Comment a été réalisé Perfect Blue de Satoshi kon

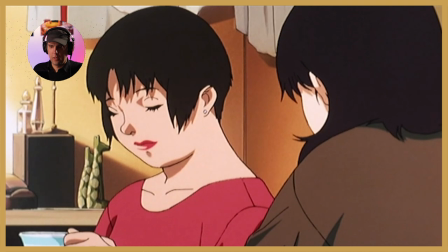[16:24]
personnage regarde sur la gauche et ce personnage là aussi c'est à dire qu'en fait ils regardent tous les deux vers le bas et vers la gauche
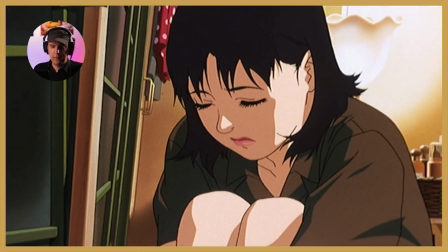[16:32]
c'est à dire en fait leur regard ne se croise pas et il y a une forme de symétrie elle
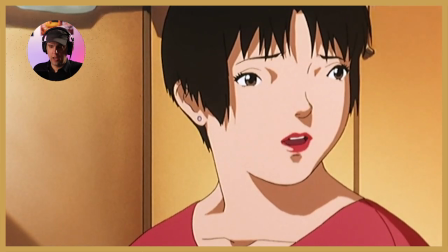[16:39]
le regarde
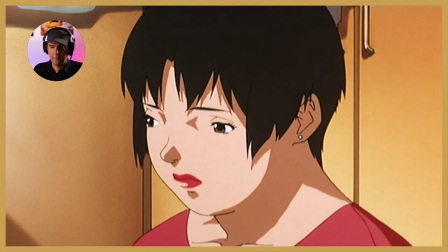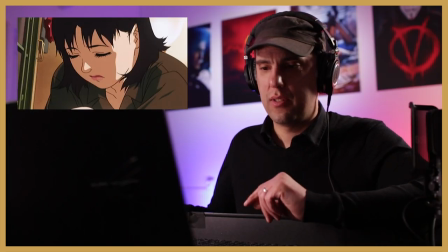[16:45]
un peu harcelé alors qu'en réalité c'est elle qui la harcèle ça c'est drôle on resserre sur elle parce que là on comprend que c'est la
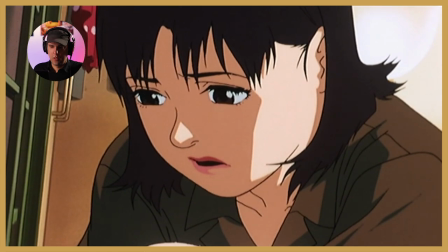[16:52]
vérité je me suis connecté l'autre soir sur ton site internet ouais tout cas on comprend aussi qu'elle n'a pas fait que
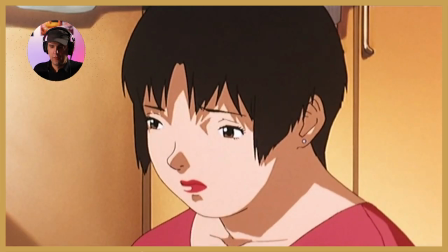[16:56]
se connecter en fait c'est elle qui crée les articles on est critique pas mal vous avez vu qu'ils regardent dans la même direction toujours le regard ne raccorde pas
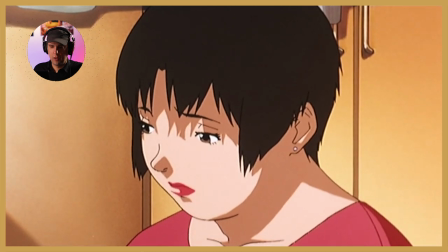[17:03]
ta nouvelle carrière hop là ils ont presque la même position
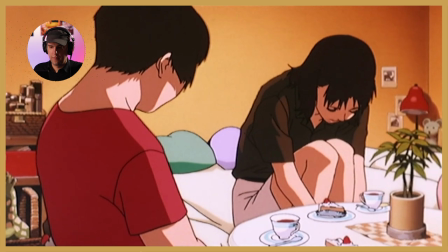[17:07]
ne lis pas ça je sais après tout c'est peut-être
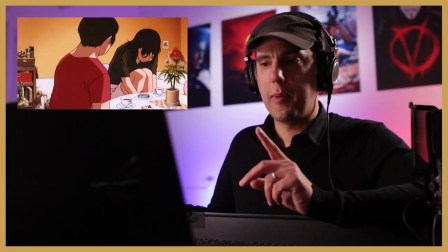[17:13]
l'autre la véritable mima c'est peut-être l'autre la véritable mima donc là elle ça l'intéresse parce qu'elle a l'impression que c'est elle la véritable Mima
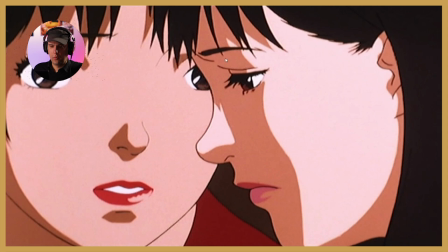[17:22]
et regarde, regardez ce plan toutes les deux, on les voit toutes les deux dans le même plan
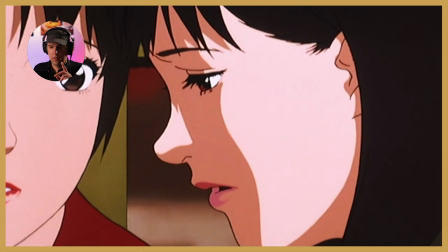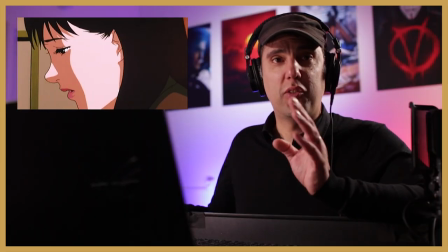[17:34] l'autre moi qui se met à rôder bah voilà
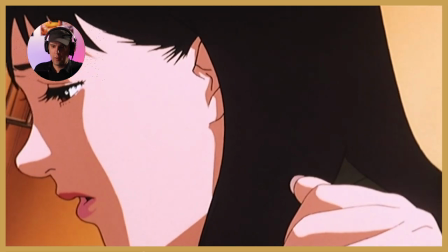[17:40]
une main qui arrive sur le côté qui semble jaillir de nulle part raccord elle réagit
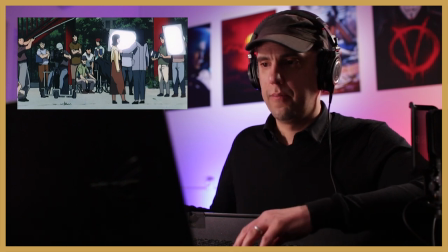[17:48]
on revient dans l'autre réalité même plan et d'ailleurs vous avez noté qu'il y a aussi un 180 degrés
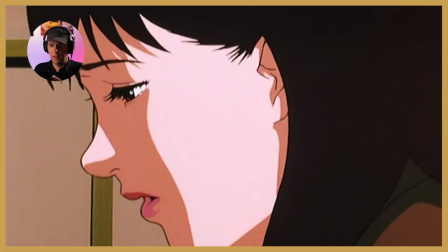[17:56]
regardez, elle regarde là vers la gauche
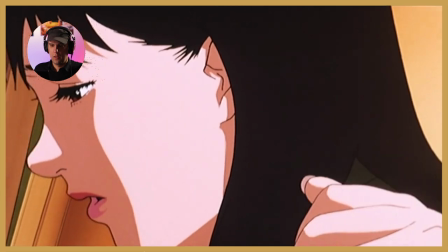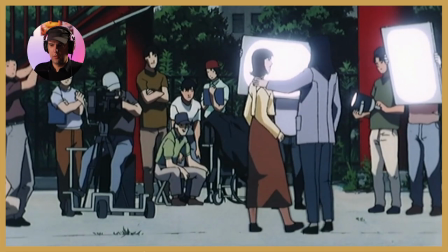[18:03]
elle est de l'autre côté
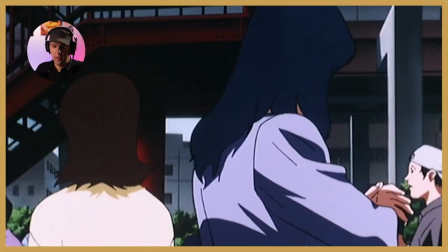[18:08]
vous avez vu comment Satoshi Kon brouille les pistes, on sait plus ce qui est réel ce qui est imaginaire a-t-elle rêvé, est-ce que c'est là où elle était en divagation on sait plus
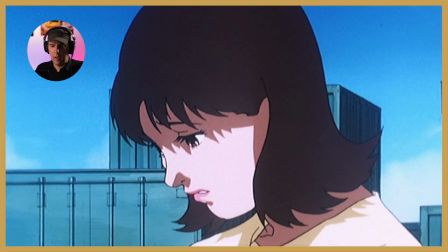[18:17]
réutilisation des mêmes plans donc là c'est le même plan que tout à l'heure où elle passe de gauche à droite et après elle avait regardé sur la droite
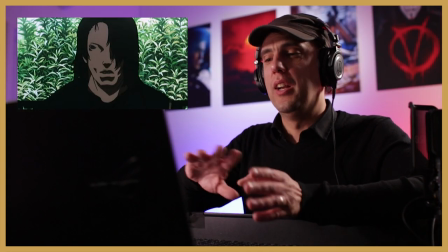[18:24]
et là d'ailleurs il s'encombre même plus du raccord on sait qu'elle va regarder là donc il raccorde directement là dessus
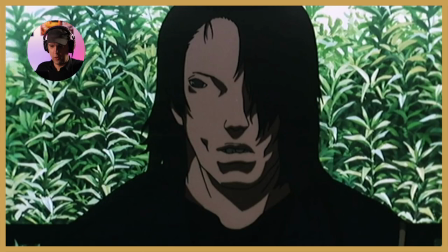[18:31]
sur son point de vue et donc là on a un cut dans l'acte comme tout à l'heure il y a une sorte de mélodie en fait les plans reviennent de
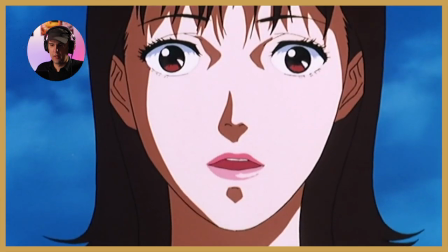[18:38]
manière rythmique de la même manière là on a un raccord sur sa réaction,
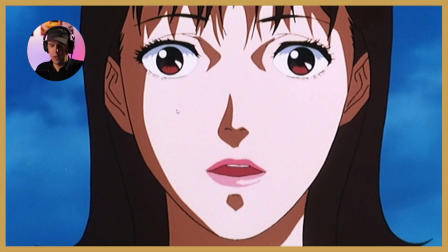[18:45]
comme si elle était encore face au camion. On entend le camion derrière.
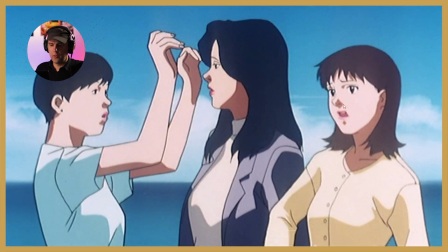[18:51]
On raccorde sur elle,
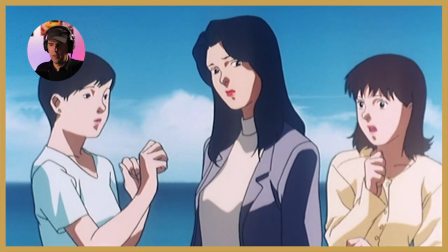[18:52]
c'est une réaction et là de nouveau la disparition.
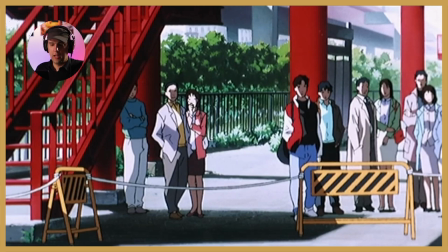[19:02]
Vous noterez que tout à l'heure c'était les mêmes personnages mais ils avaient des parapluies. Là il fait un peu plus beau donc voilà ils ont plus les parapluies mais c'est le même plan.
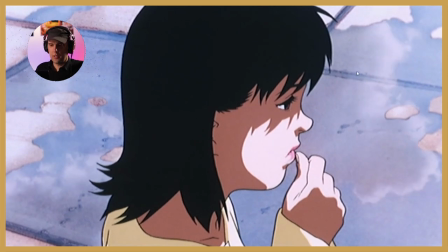[19:12]
On pourrait se poser la question de pourquoi est-ce que Satoshi Kon raccorde sur un plan qui est comme ça en plongée, mais on va le comprendre regardez les nuages
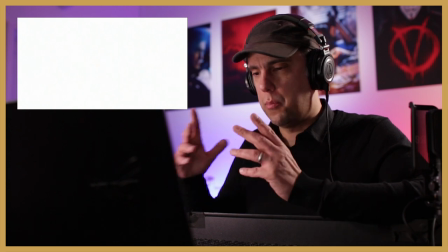[19:24]
le reflet toujours un reflet dans la tête du personnage on est là dans la psychanalyse le double,
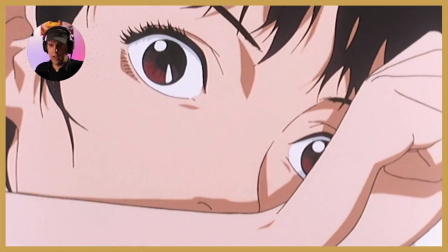[19:31]
tout ça là on a un flash de lumière raccord, de nouveau la mélodie on revient sur des plans qu'on connait
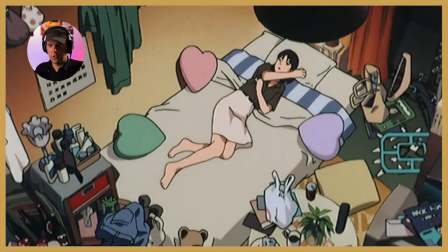[19:41]
on revient sur ce plan là
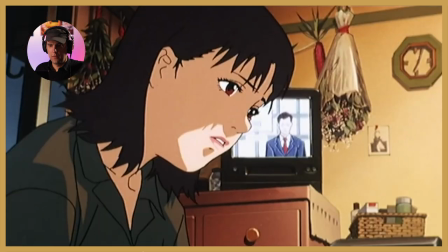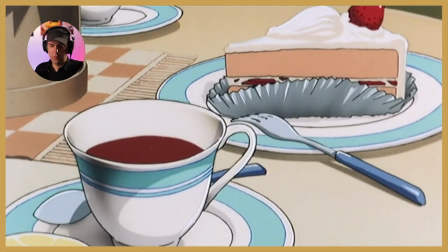[19:50]
de nouveau ce genre là et l'arrivée de Rumi voilà on va s'arrêter là donc vous avez compris franchement Satoshi Kon est vraiment très fort il arrive à brouiller les pistes et il utilise plein d'astuces de mise en scène je trouve qui sont assez assez passionnantes bon j'espère que ça vous aura intéressé si c'est le cas mettez moi un like si vous souhaitez que j'analyse d'autres films dites le moi dans les commentaires d'ici deux semaines j'analyserai Baby Driver de Edgar Wright D'ici là, je vous dis à bientôt. Ciao.